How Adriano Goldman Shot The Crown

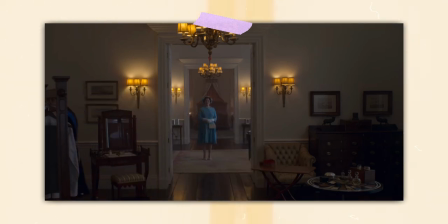For the Masters, Goldman would attempt to have all of the lighting outside of the room so that the actors can rehearse more freely,
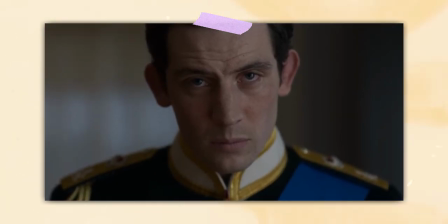then once you move in closer for the medium and close-up shots, he would add soft LED sources.
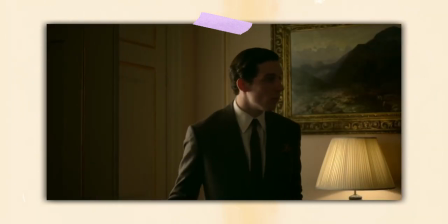You also can't have any period drama without Haze, and Goldman didn't hold back.
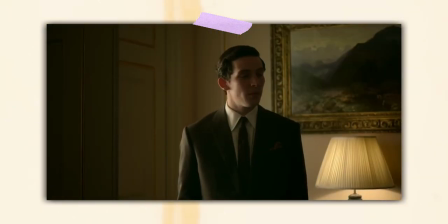He feels as though adding some helps the atmosphere, and even though it may look a little less natural, it adds to the mise-en-scene.
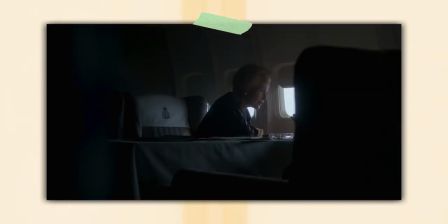Which also includes composition, and unlike Season 1, Goldman wanted us to watch Season 4 from afar, in an observational sort of way.
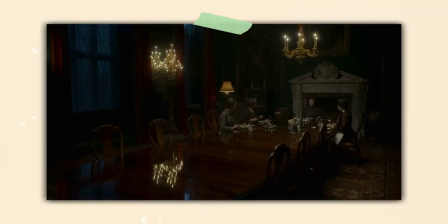We see this in the way of a lot of wide shots, as well as seeing characters through items, because whilst it also creates depth, it separates us from them.
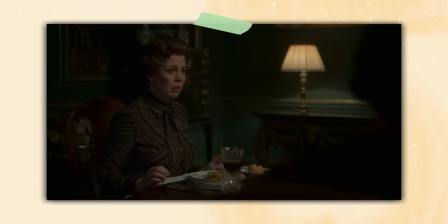However, it seems different when Diana is on screen.
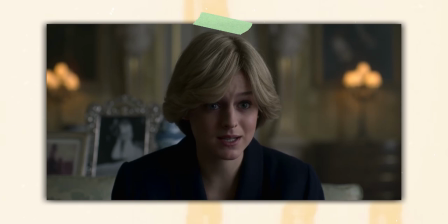There isn't nearly as much separation from her as there is with the other characters, even with Charles.
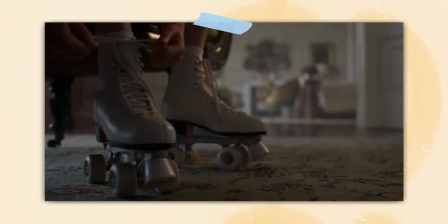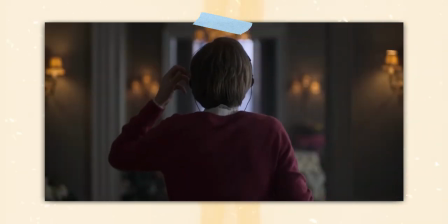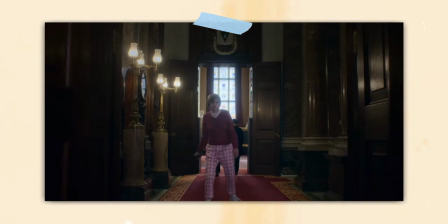In one of the most memorable sequences in the entire show, Diana skates through Buckingham Palace, in the center of the frame.
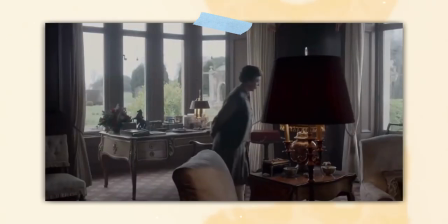This isn't the only time that center framing is used in the show, as it's used pretty much constantly.
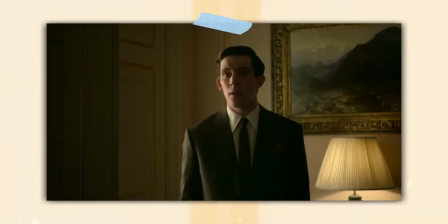So what does center framing actually mean? Because I know whenever I choose to use it, it's because I want the audience to focus on whatever I put there,
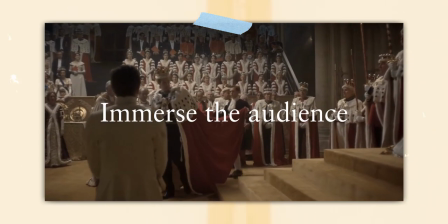but it can also be used to immerse the audience in the environment as well as to show power,
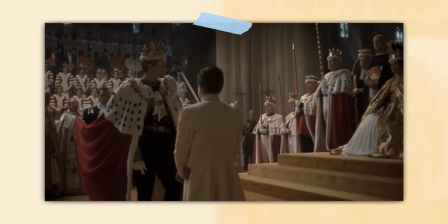but also, as is the case with this scene, for fast cutting.
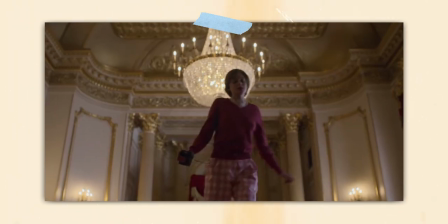In reality, there are countless ways to shoot a period drama, and as time goes on it will change,
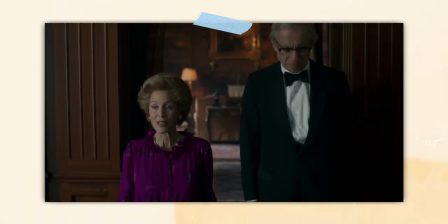but Goldman has done such an incredible job portraying each time period with such grace that it stands out amongst all other dramas set in this period.
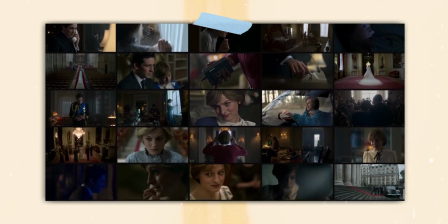He's made the cinematography his own, as well as creating a style that other cinematographers that work on the show will be able to replicate without it looking off.
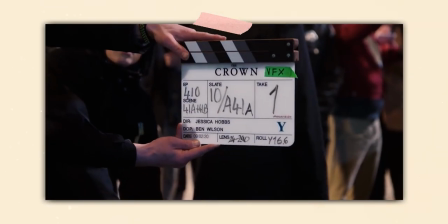But ultimately, how do you get started shooting a show like this? Where does it all begin?
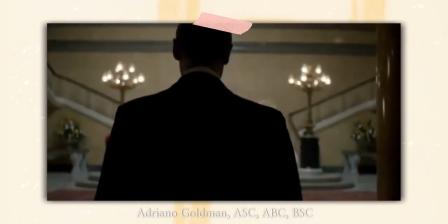For instance, I didn't come to The Crown with any preconceived sort of ideas. The lucky thing about being a GP is that when you land on a project like this, lots of research, you know had been done before by the part of the design department and the location
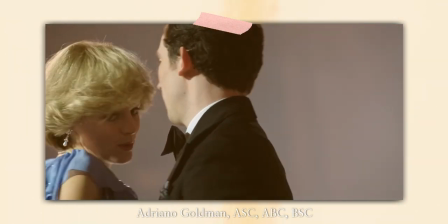department so you basically step onto something that somehow can eventually in this case that was very much the
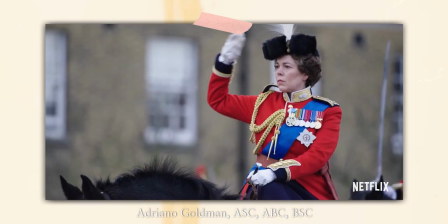case give you inspiration enough to
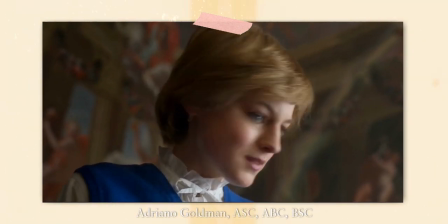instead of starting from absolute scratch because I don't like myself
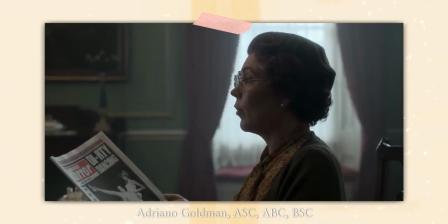to relate relate to rely too much on on visual references as with most TV shows, there is a very long prep phase.
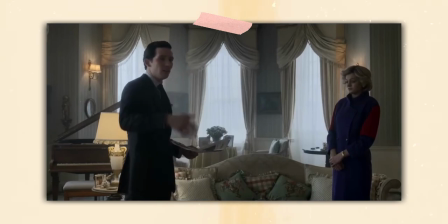Goldman would spend time with the directors discussing every single scene as they went through the script,
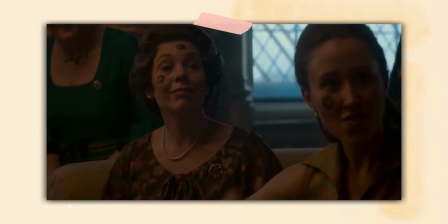and he would know how he wanted to light them before he would even arrive on set, mainly because it's such a simple and effective setup,
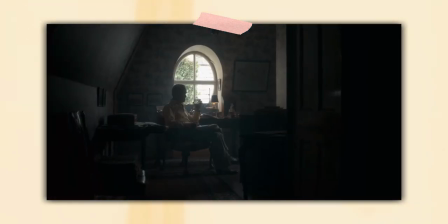as well as one that he's been using since Series 1, Episode 1.
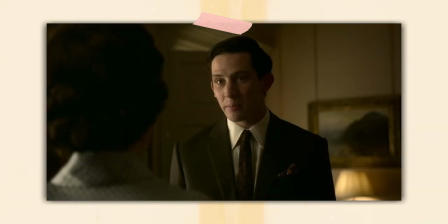It's also important to Goldman to talk to the designers as much as possible, since they need to think about the practicality of the set being built,
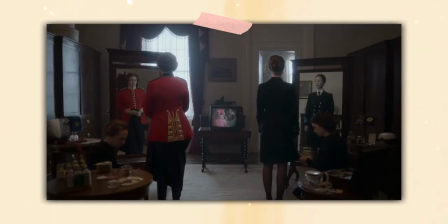as given his natural looking style, you'll need huge windows like the ones in the palaces that they are also shooting in and around.
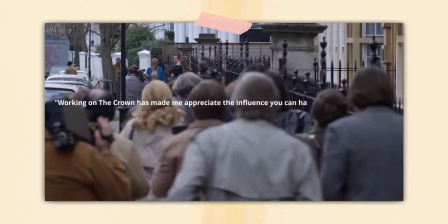Working on The Crown has made me appreciate the influence that you can have as a cinematographer by being part of a team for a long time.
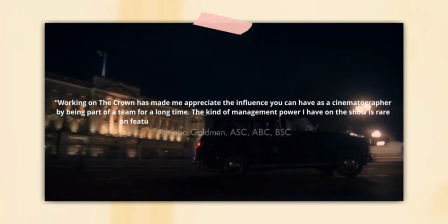The kind of management power I have on the show is rare on feature films. Everything goes through me at some point.
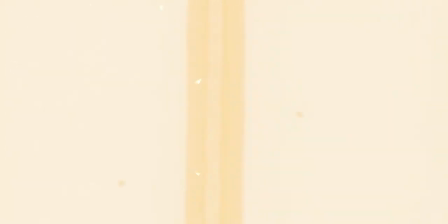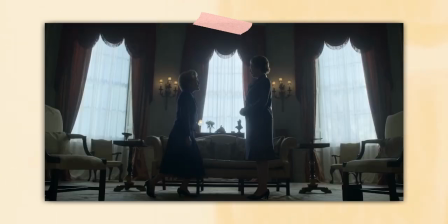Ultimately, apart from being one of the best written and acted shows of the past decade, It's also one of the most visually striking.
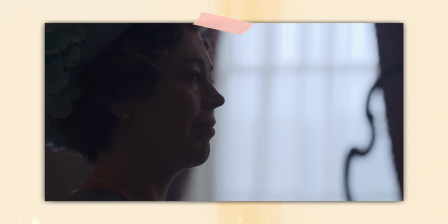You could sit down with an episode in front of you and immediately know that you are watching The Crown.